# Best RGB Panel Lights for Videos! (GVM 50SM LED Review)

One of the most popular lights you can buy for YouTube videos or even video production are what is called paneled light.
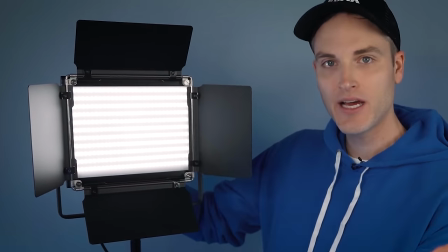(0:05)
When these were first released, they were LEDs that gave you the ability to change the temperature of the light from cold to warm.
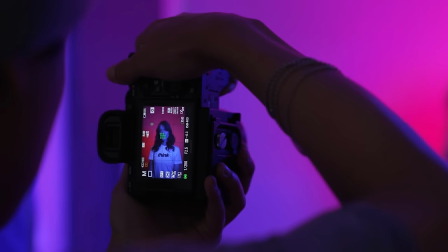(0:11)
Years later, RGB was added to these panels to bring in some colors and really give you the ability to vibe out your space with any color that you would like.
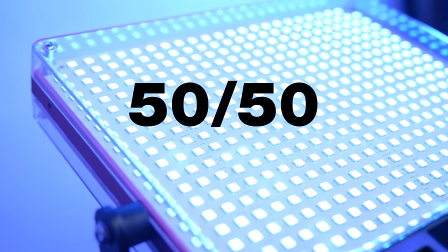(0:19)
However, you'd be limited with the amount of bulbs being used on the panel because they would have to be split by 50%.
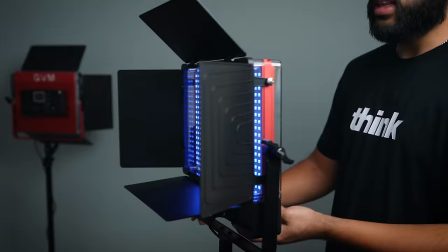(0:25)
And that's why in this video, we'll be checking out this double-sided panel light from GVM called the 50SM.
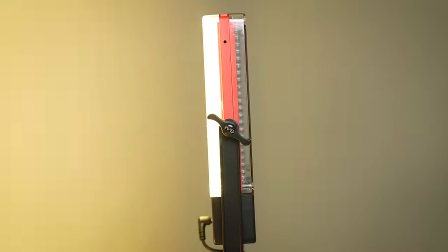(0:31)
Because this one paneled light has two sides,
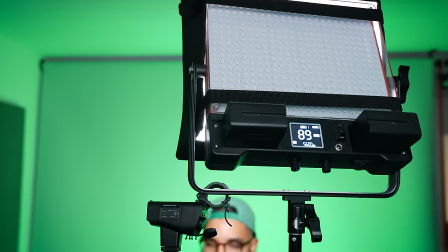(0:34)
it gives off double the brightness and is a feature-rich light that truly allows you to use it in so many different ways and scenarios. And in this video, we're gonna be checking out all the details to see if this light is the perfect addition to your content creation needs.
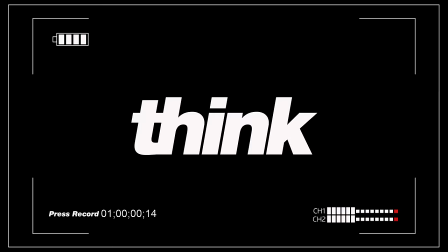(0:48)
Let's go. You gotta just press record. Hey, what's up?
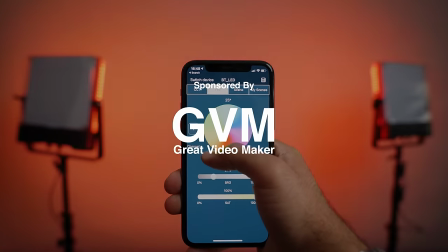(0:51)
It's Omar Tokori with Think Media, and this video is sponsored by GVM, and we just wanna thank GVM for sending out these lights for us to test and review. But before we get into the features and the things you get in the bag, I wanna break down different scenarios that you can use a light like this for,
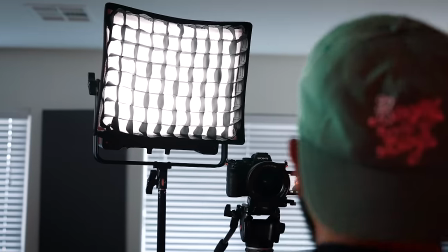(1:05)
just to get your creativity rolling and to see if you could potentially use the light in the same way. The first way you can use this light set is in a talking head situation and using one light as your key light and another light as your fill light.
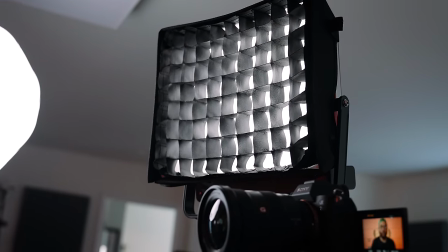(1:18)
What's cool about these lights is they do include a softbox diffuse kind of like honeycomb thing, which gives you a nice kind of soft light on your face,
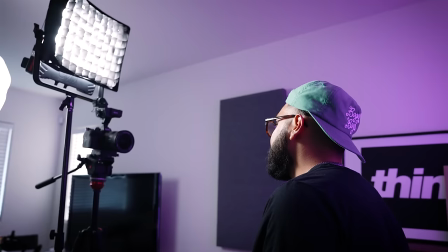(1:27)
and it just makes it a little bit more flattering. And so it's really cool that these are included in the package when you buy them,
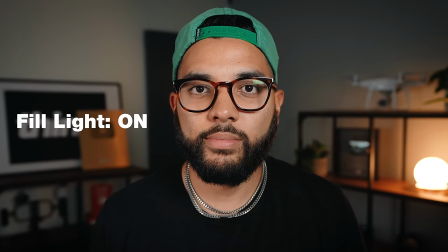(1:33)
but allowing you to use these as a key light for talking head videos or interviews and things like that, and using the second one as a fill light is one way you can use these lights.
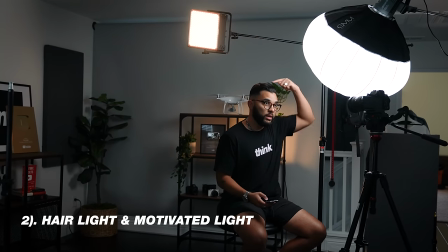(1:41)
The next way you can use this light is to use it as a hair light or even a motivated light.
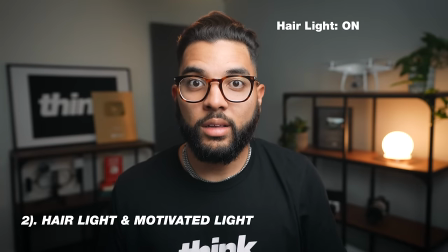(1:46)
Now, a hair light is simply when you splash the light from behind you down on your hair and shoulders. This creates separation from your background and then creates just a nice dynamic image.
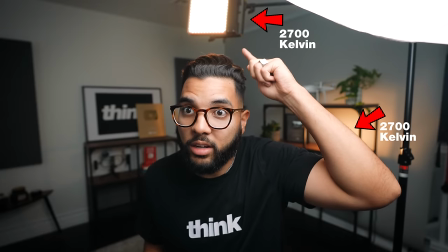(1:56)
This is a cool way to kind of bring a lamp from the back of your video, which gives the effect that a lamp would cast that light onto your shoulder or your hair.
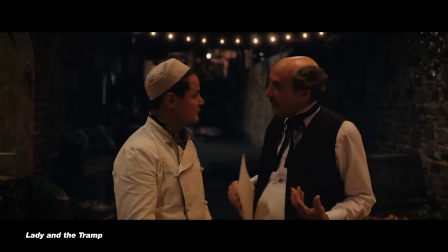(2:04)
This technique is used a ton in commercials and in Hollywood, but is also a good look for YouTube videos as well.
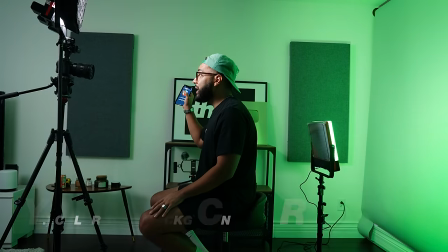(2:11)
Another way you can use this light is kind of one of my favorite ways to use it, and that's simply to color your background. If you have a plain colored wall, whether it's white or maybe you're using paper backdrop and it's gray, light gray, you can actually splash a color onto the background and create whatever color you want.
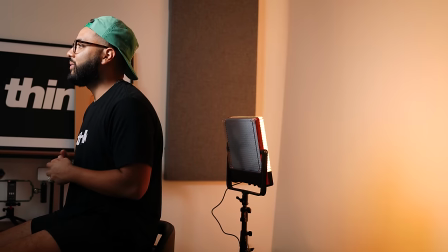(2:27)
And if you're doing this for your YouTube videos, that's cool, but you can also use it for thumbnails and create cool colors with the use of a light.
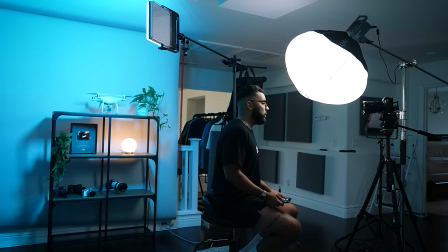(2:34)
You don't have to buy or paint your walls. You could just simply use the different colors on the RGB side to produce whatever color you want.
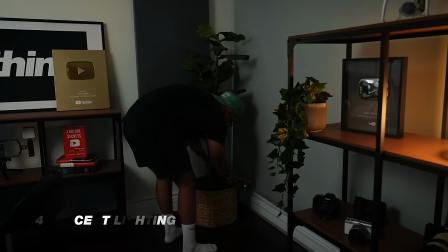(2:42)
You can also use a light like this for accent lighting, which is simply splashing light in certain areas of your background.
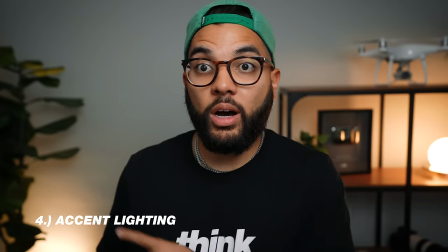(2:49)
And we like doing this kind of behind this like fake plant we have.
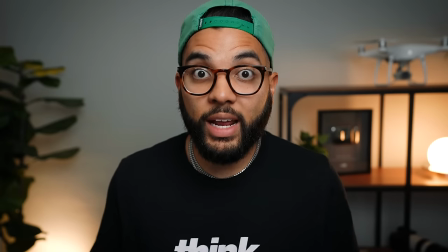(2:53)
We can just splash a light from underneath it, and it kind of just produces a cool vibe when we're shooting in the Kyle Anderson studios.
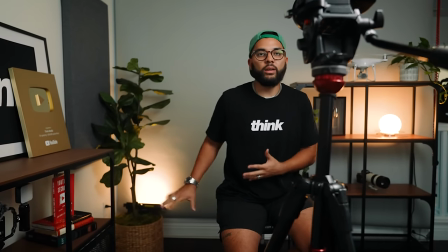(2:59)
But this is one way that you can use this light because it has so many colors and it's very powerful. You can actually produce whatever kind of light you want and splash it wherever you'd like to splash it. And then what's so cool about these lights is that they include the famous scenes that GVM includes into a lot of their lights,
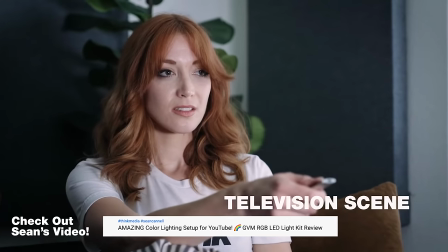(3:16)
which is things like candle or TV or cop car or disco.
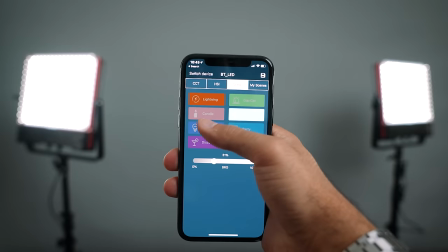(3:20)
The scene capability with these lights just allow you to level up the production value of a commercial or a music video that you may be doing,
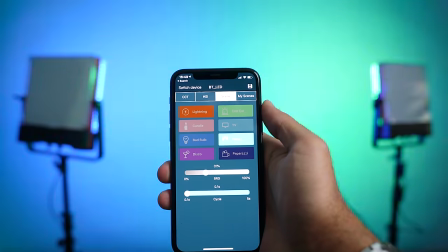(3:29)
or maybe you even shoot weddings. This is a light that can be really great for throwing onto the dance floor and things like that.
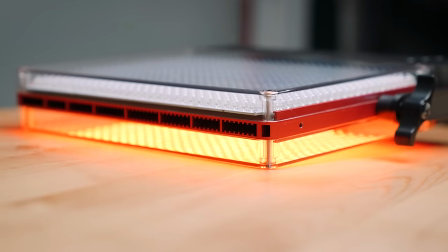(3:35)
Now let's talk about some more features of this light. As far as the build quality goes, these are made out of a durable aviation aluminum alloy material,
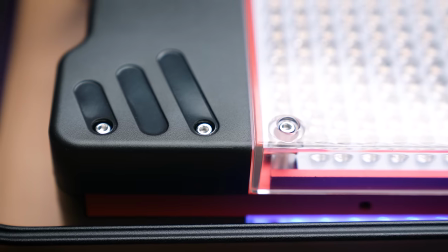(3:43)
which altogether just means that they're pretty sturdy, that these could take a beating and they'll last a pretty long time.
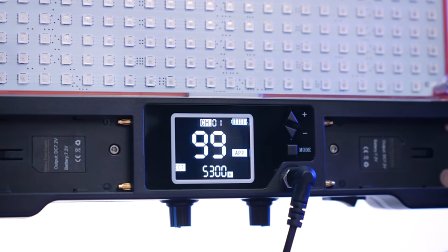(3:50)
I love that this light has an OLED screen display that's super clear,
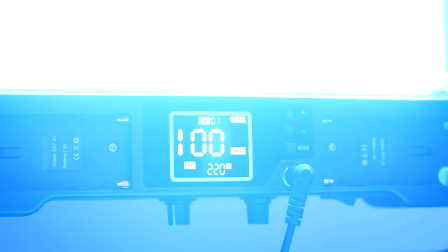(3:54)
that shows what the mode you're in is and the temperature of light that you're using, as well as the power from 0 to 100.
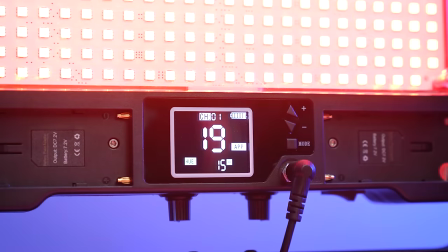(4:01)
And also, if you're tapping through the scenes and things like that, you can see what you're doing on the light.